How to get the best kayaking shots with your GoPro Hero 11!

The GoPro Hero 11 is so sick. It comes pre-set up with an easy mode, which allows you to capture pretty good footage straight out of the box. But if you want to capture the absolute highest quality footage you can, then we need to enable pro controls.
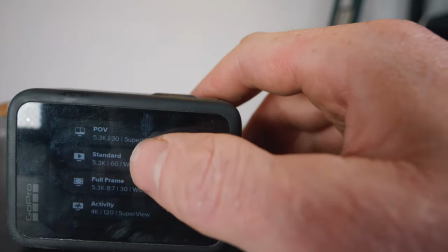1:26 Here you can set up your own film modes and settings. This is a tedious and boring part to owning a sick camera, but it's gotta be done. Luckily for you guys, I made a cheat sheet that you can check out in the video description below, which I think gives you the best possible settings for filming kayaking with your GoPro.
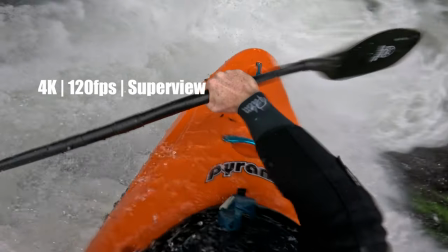1:47 Standouts include 4K 120 super view, 5K 60,
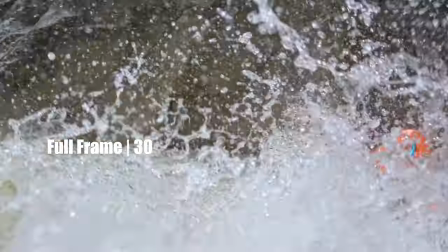1:52 and full frame with a 916 crop for vertical social media platforms. Okay, let's talk about filming with the GoPro Hero 11.
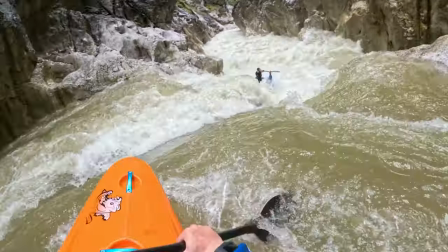2:02 I hate unpaused footage because I see so much of it, but there are times where it does truly look sick,
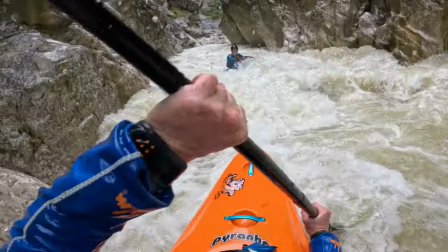2:09 and it is a nice easy way to capture moments throughout the day,
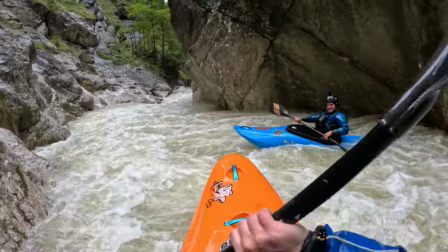2:12 and I do think that watching my GoPro footage back from a session made me a better kayaker because I could
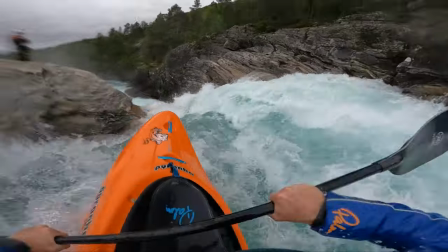2:18 see all the things I wanted to change in those video clips and work on them. Problem is that I'm completely underwater, and the kayak works best when it's on top of the water, and it's also way easier to see where you're going when you're not underwater. I use two different modes to capture my POV footage.
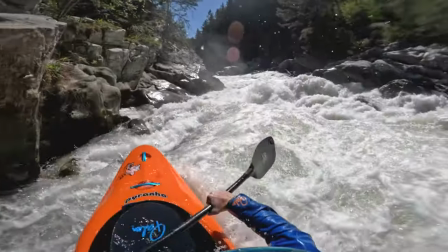2:34 I use slow motion when I'm dropping off waterfalls or into really big chaotic rapids, and I want to extend those moments of freefall and or chaos.
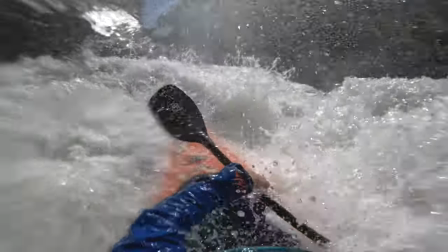2:43 And I find the 4K 120 super view mode does an amazing job of capturing these moments.
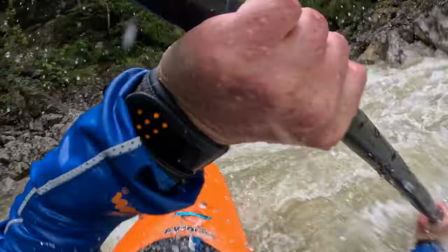2:49 But there are times where I don't need all of those 120 frames, and I'm actually trying to get a little bit of motion blur and to show the speed of the line that I'm hitting.
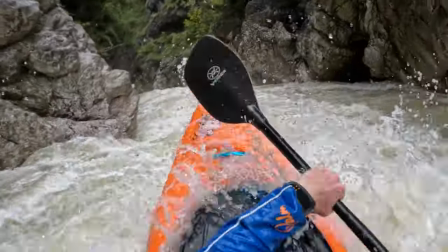2:57 And for those shots, I really like the 5K 30 frame super view mode.
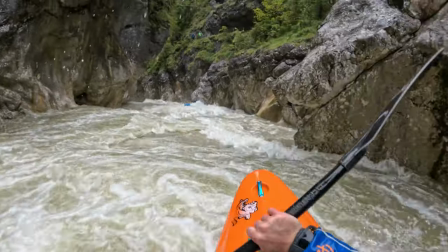3:02 I think it looks really, really good. Superview is an absolute game changer for POV footage because it gives you such a wide angle, and you can actually get some perspective and tell what's going on around the kayak.
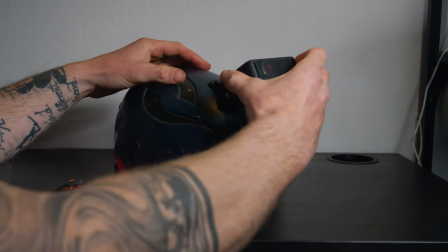3:13 To get a good angle with your GoPro, stick one of the mounts to the middle of your helmet, clip your GoPro in,
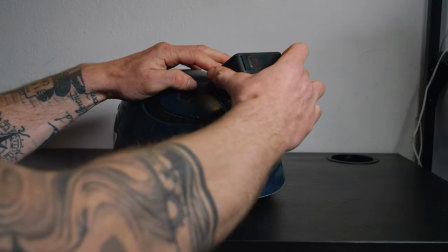3:18 and then tilt your GoPro down until you see the top of your helmet sticking into the bottom of the shot.
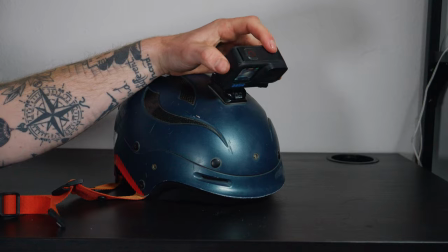3:24 From here, just back that angle off a little bit, and right there I find it gives you the best perspective when you're out kayaking.
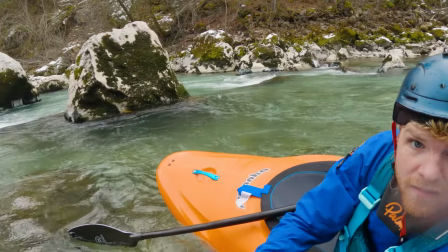3:33 When you're filming around water, the number one thing is to lick the GoPro and splash it with water, just as you would do to stop a diving mask from fogging up.
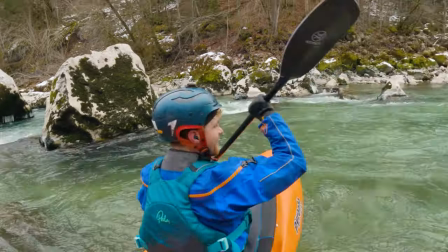3:41 This stops the water droplets hitting the lens from sticking and ruining your shot. The new GoPros come with Hyperview, which gives you an even wider angle shot. But I was finding when I was testing it out that I was getting some distortion from the kayak, and so I switched pretty quickly back to Superview. And I think that after all these years of filming Superview kayaking shots, that my eyes are just used to the way that that looks. And so I'm sticking with Superview even though Hyperview is available. I don't use the stabilization feature when I'm filming with a GoPro on my head,
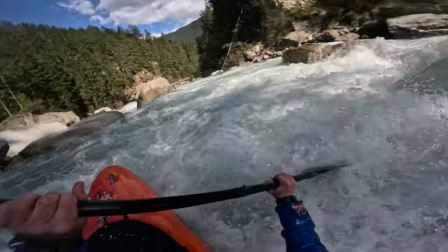4:13 purely because I think that the water underneath my kayak does a pretty good job of dampening all those little vibrations and shakes out.
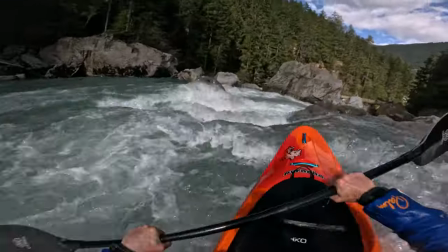4:20 And when I do hit a big line, it is bumpy and it is chaotic, and I like the GoPro footage to reflect that.
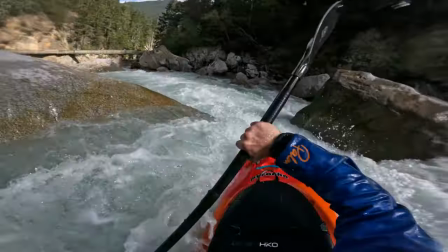4:27 Like, I'm not looking for it to look smooth,
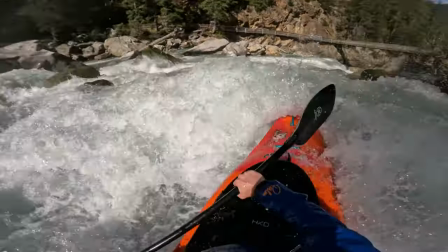4:29 I'm looking for it to convey to you what I'm seeing and what it feels like to be me down those waterfalls or down those rapids.
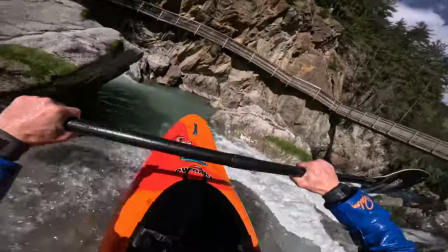4:37 And so I think having that shake and wobble as you drop into big moves gives you a more immersive video when people are watching it back. But for filming other things, the stabilization feature is absolutely incredible. Whether that's taking out the small shake when you're filming handheld shots, or you're running around and literally bouncing around with the camera as you try and capture some sort of shot, The stabilization feature in the GoPro for this sort of shot makes it look like you're filming on a way more expensive gimbal setup, which is pretty sick. So for anything except POV footage, I'm all for the stabilization modes, and even in POV footage, it still looks pretty good. It's just not what I want personally.